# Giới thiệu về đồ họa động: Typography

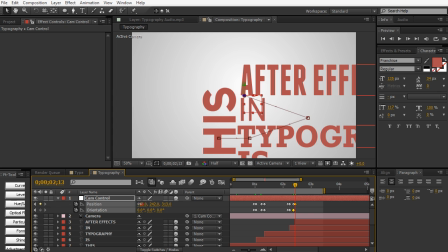(12:21)
And then once the After Effects text comes in, we're going to animate the camera once more to focus on After Effects.
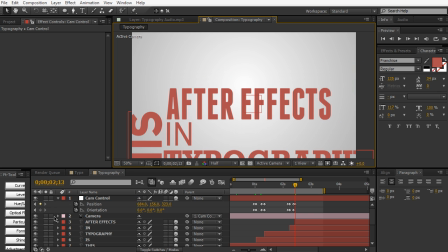(12:27)
And of course, you can kind of tweak this around a little bit and mess around with the path. We can maybe smooth it out a little bit by kind of selecting the path and moving the handlebars,
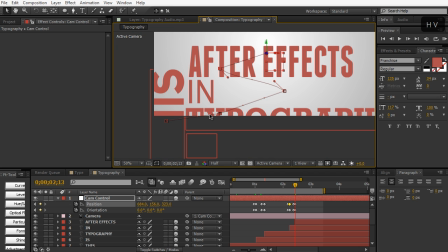(12:37)
just so we have more organic movement compared to this choppiness linear.
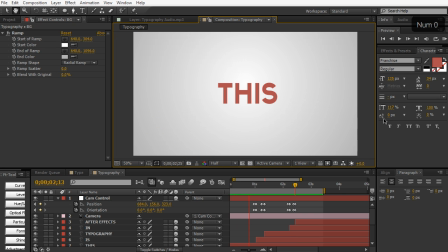(12:42)
And let's go ahead and play this back.
This is typography in After Effects.
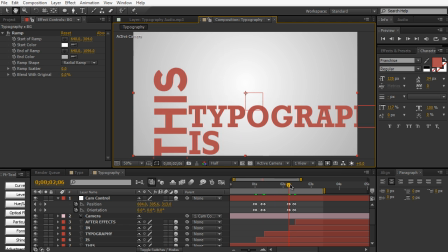(12:48)
So kind of choppy, and that's because of the movement that we chose.
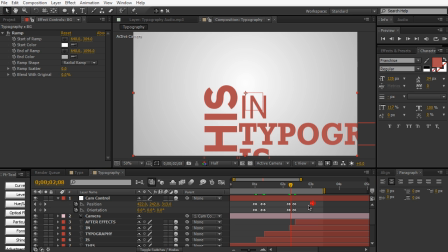(12:53)
Of course, you can fine tweak this. And to kind of ease all this, I'm going to highlight all these keyframes, and remember you can hit F9 or go to animation, keyframe assistant, easy ease. That's just going to easy keyframes in. And remember, don't forget to play around in the graph editor. You can also change kind of the velocity of the transition.
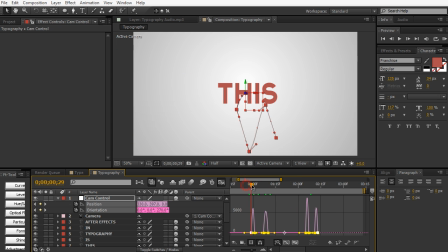(13:13)
So if you want that nice kind of swinging whip effect, don't hesitate to play around in the graph editor.
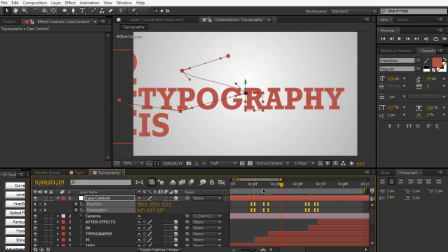(13:18)
You want to have some variation in movement. You don't want things to be linear. And you want things to be pretty fast and pretty neat. So we have a lot of fast movement going on here. But as you can see, we have no motion blur. And the motion blur is going to play a really large role in kind of flowing things together.
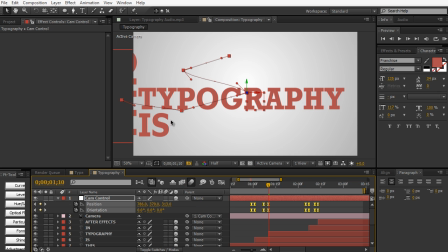(13:35)
So if we enable motion blur for the composition, and then we enable motion blur for all the individual text layers, you're going to see we have some motion blur here. And you can really see that right when we transition.
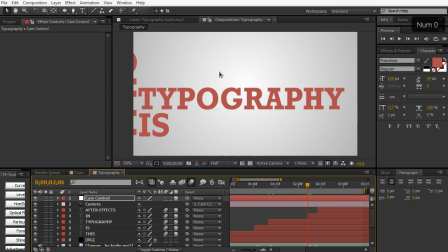(13:49)
So it makes quite the difference. And if I do a quick RAM preview.
This is typography in After Effects.
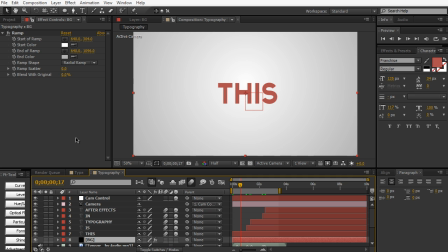(13:58)
So that's essentially how you create some basic typography or kinetic typography within After Effects. We can even go a little bit further by adding a texture to this thing. So I have this paper texture here, and this is just royalty-free stock image.
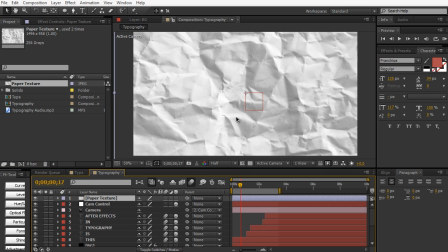(14:11)
I'm gonna drag it into the composition. And you can find so many free royalty-free images online.
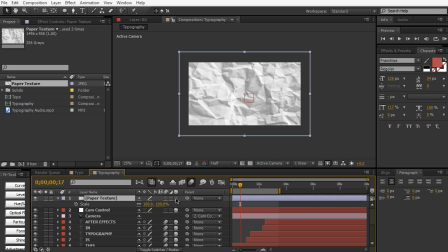(14:18)
But this is just a simple paper texture. I'm gonna make it a 3D layer, so it reacts to the camera a little bit, as you see here. And I'm just gonna scale it up a little bit. Make it a little bit wider.
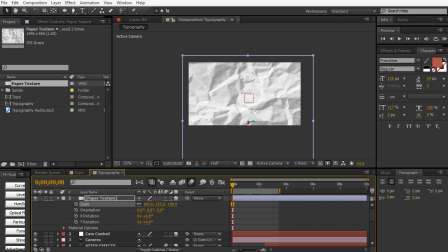(14:32)
And again, this is gonna be a texture, so don't worry too much if you're like stretching it out a little bit too much. It should be a very subtle effect. And then we're gonna toggle the switches and change the mode from normal to overlay. So it's just gonna overlay the texture onto everything. And as you can see, It makes a huge difference.
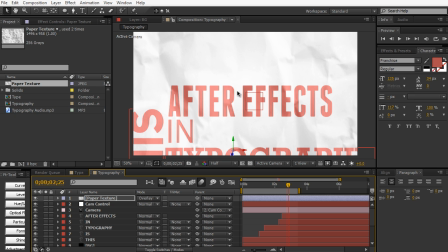(14:52)
It adds texture to the background, as well as it adds a lot of nice detail and texture to our text. And it makes it a lot more organic, very more magazine-like, if you know what I mean.
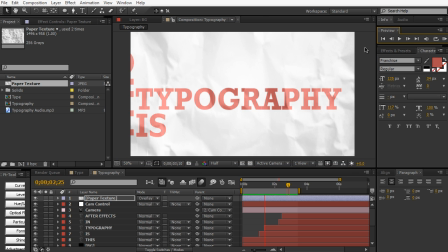(15:03) This is Typography in After Effects.
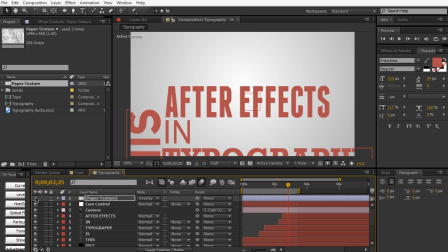(15:06)
So just by adding that simple texture, our text looks so much better and more vibrant and just more, more 3D.
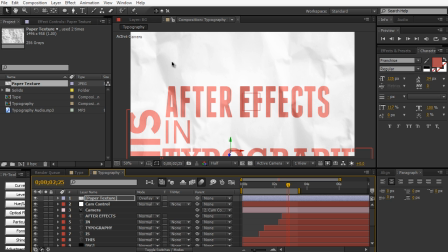(15:14)
Now the problem with this is everything's a little bit too bright and it's kind of hard to focus on the actual main text because you have the in text right here, you have half of the typography text right here, and you kind of have this section right here. And usually you would try to kind of hide these things by zooming in a little bit more, kind of hiding the text layers.
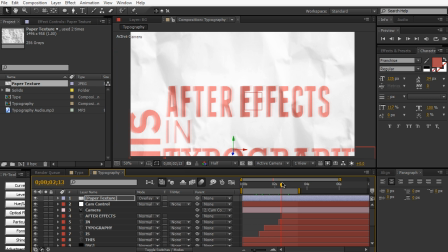(15:33)
But in this case, we're just going to add a nice blur vignette to this. So create a new adjustment layer. And we're going to call this blur. And we're just going to apply a fast blur to this adjustment layer.
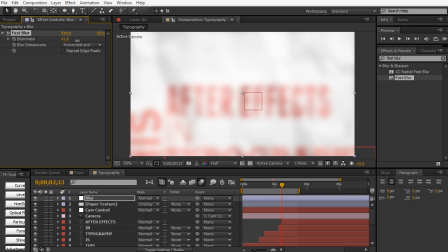(15:51)
And this adjustment layer is going to cause everything to kind of blur out. And then we're going to repeat the edge pixels.
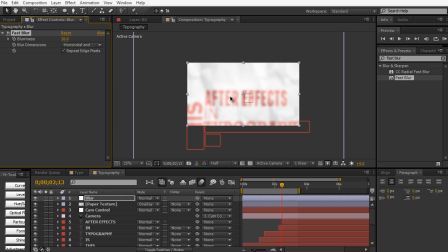(16:00)
And so now everything's blurred out. But we don't want everything to be blurred out. We just want the edges to be blurred out to kind of simulate that, I guess, focus look. So we're going to get the elliptical tool right here. By default, you may have the rectangle tool.
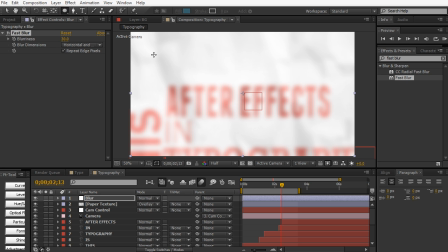(16:13)
Just click and hold for the ellipse tool and just draw a nice ellipse around the center of the composition.
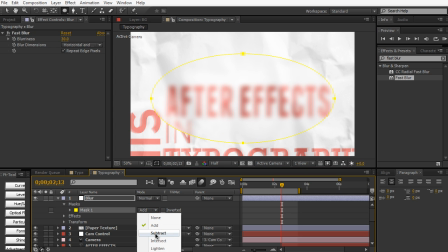(16:20)
And then we're going to select subtract for the mask. So now just the edges are kind of blurred out.
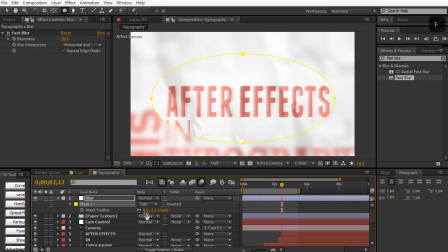(16:27)
We're going to hit F on the keyboard to feather it out.